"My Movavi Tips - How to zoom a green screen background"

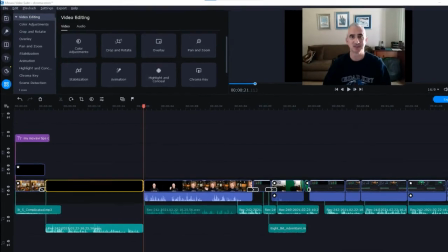fellow Movavi users? I'm Art, and back with some more of my Movavi tips. This time looking at some things I've learned working with green screens and Chroma Key.
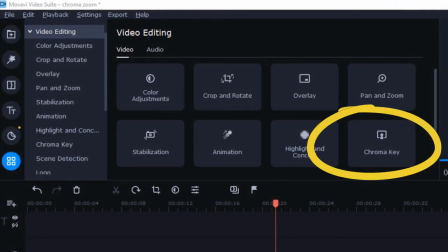There's a lot that we can talk about when it comes to green screen and Chroma Key, and you can find great resources online to learn a bit more.
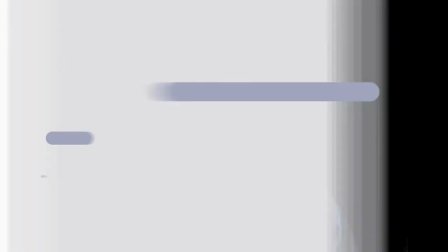But I want to pass along a few tips that I've learned. So for this shot, I want to put me in front of a background.
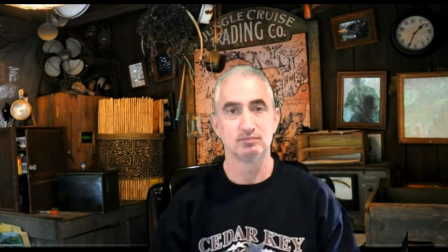Then I want to blur that background a little bit so that I stand out and add some depth to the video.
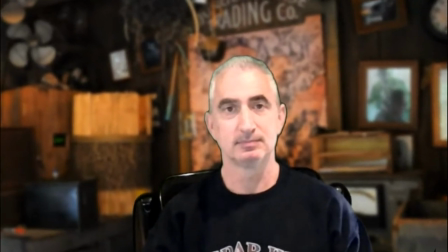And then finally, I want to zoom in at the end for that dramatic close-up shot.
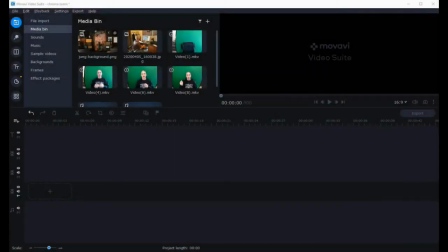Now there's a couple of ways you can do this, but I'll show you how I did this all in one project. Let's start by getting some green screen footage.
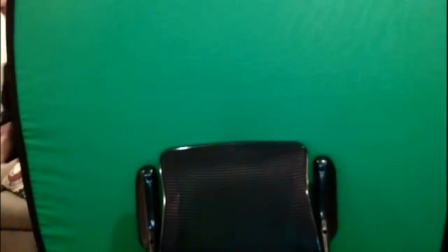I've learned a lot about working with green screens over the last 10 months, but we'll talk about that in another video. And next, let's add our elements to the timeline.
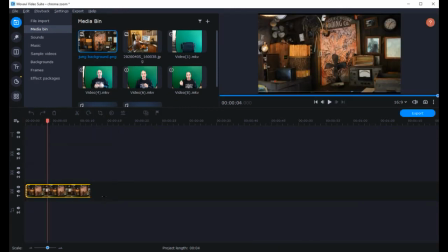My background goes on the main video track, and the video in front of me in front of the green screen goes on the overlay track.
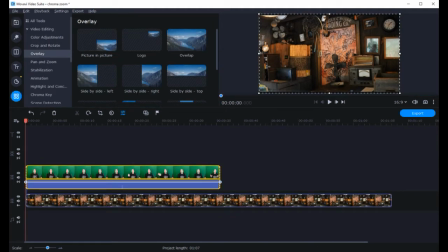So we'll start with the green screen video. There's a lot of things that go into getting quality green screen video, and most of that happens in filming, not editing.
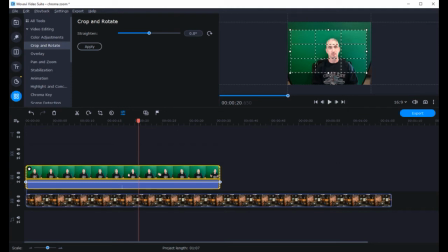But once you're in editing, we will crop out our green screen image, then go to the Chroma Key tool and pick something close to your subject for the sample color, and play with the adjustments to get that best effect that you can. Now I use the arrow key so I can increment and decrement 1 degree at a time for most of this.
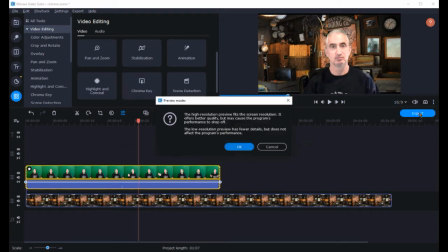And while I always do most of my editing in the low-key preview, this is one where I will check every now and then to see how things look in the high-vis preview.
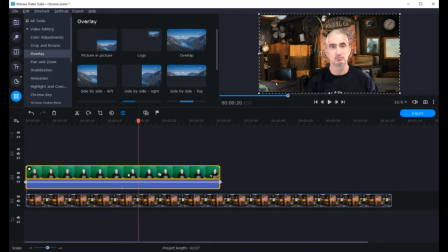So then I'll use the overlay to adjust the size of my image. Now, there's some great videos on the rule of thirds on YouTube you can use to help with this part. And once you're set, let's move on to the background. Now, 2 options for blurring the background.
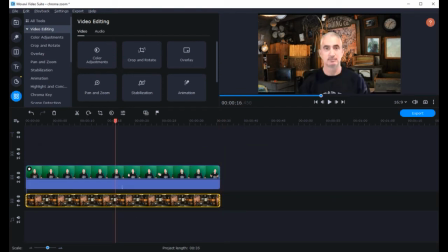One is to go to the filters tool, select blur, and then tilt shift bottom.
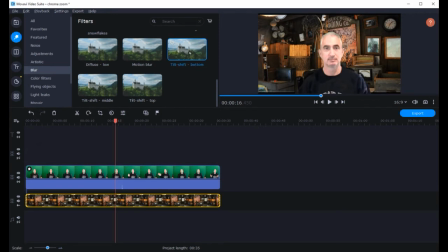I add that to my background and then click on the star to adjust the intensity. That will give you a quick blur to the top portion of the background, which gives a nice depth effect.
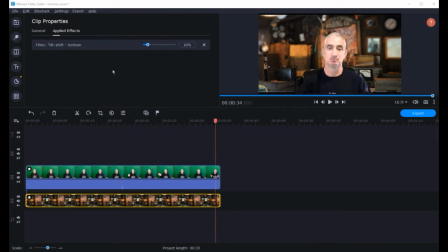And since my zoom will move to the top of the image, this will work pretty well. I wanted to have that background blur increase, however, as I zoomed in on me.
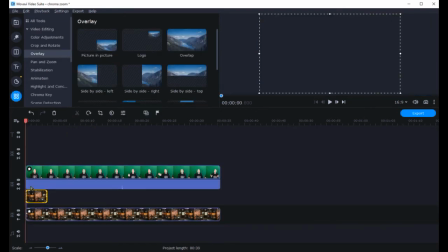So one way to do this is to copy that background, add it to another overlay track below my green screen footage,
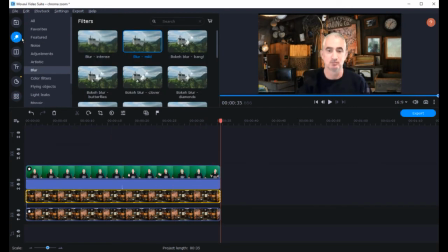then go to the filters tool again and use the blur mild selection.
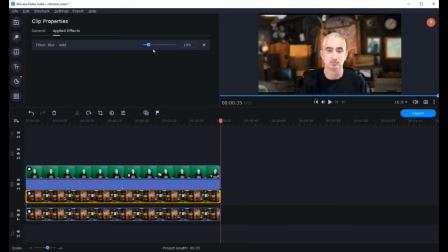Add that to that background copy image, and again go to the star to adjust the intensity. And now I'll double click on that background copy image and have it fade in slowly over time. Okay, so now I've taken care of my blurred background, and the final piece is to zoom the image.
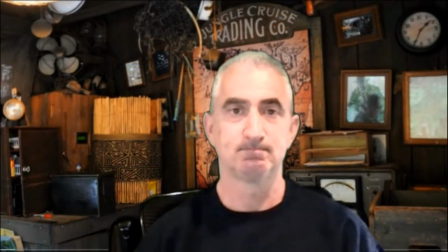Now if I were to just zoom in on me, it would look a little bit strange without the background image moving at all.
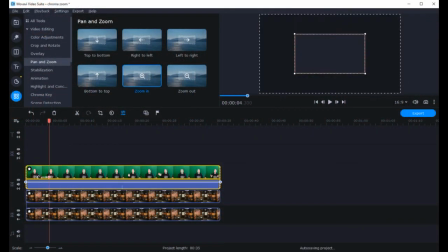So the trick here is to zoom all your video elements at the same time. So let's start with the green screen. I will use the grid lines to set the final zoom size, and then I'll center that up on my subject. Then I'll go into each of my background images, the copy and the actual, and I'll do the same thing.
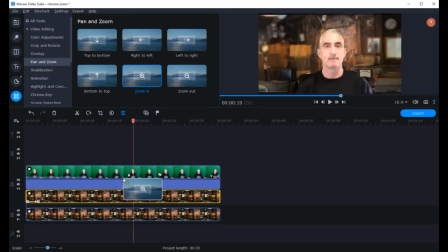You don't have to be perfect here, you just have to be as close as you can get it.
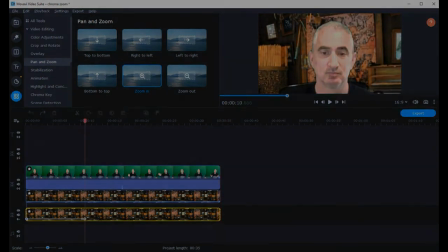And then with all that put together, we've got our final product, which is a great zoom in,
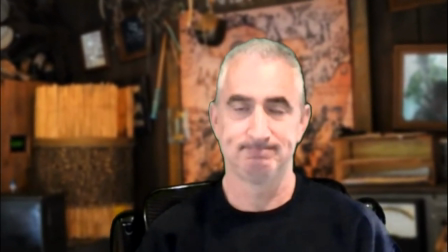close up final effect with a little bit of blurred background for depth to the shot. Hopefully that was helpful.
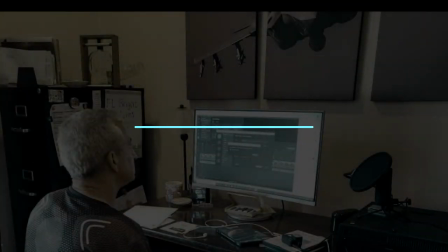Thanks for watching, we'll see you next time.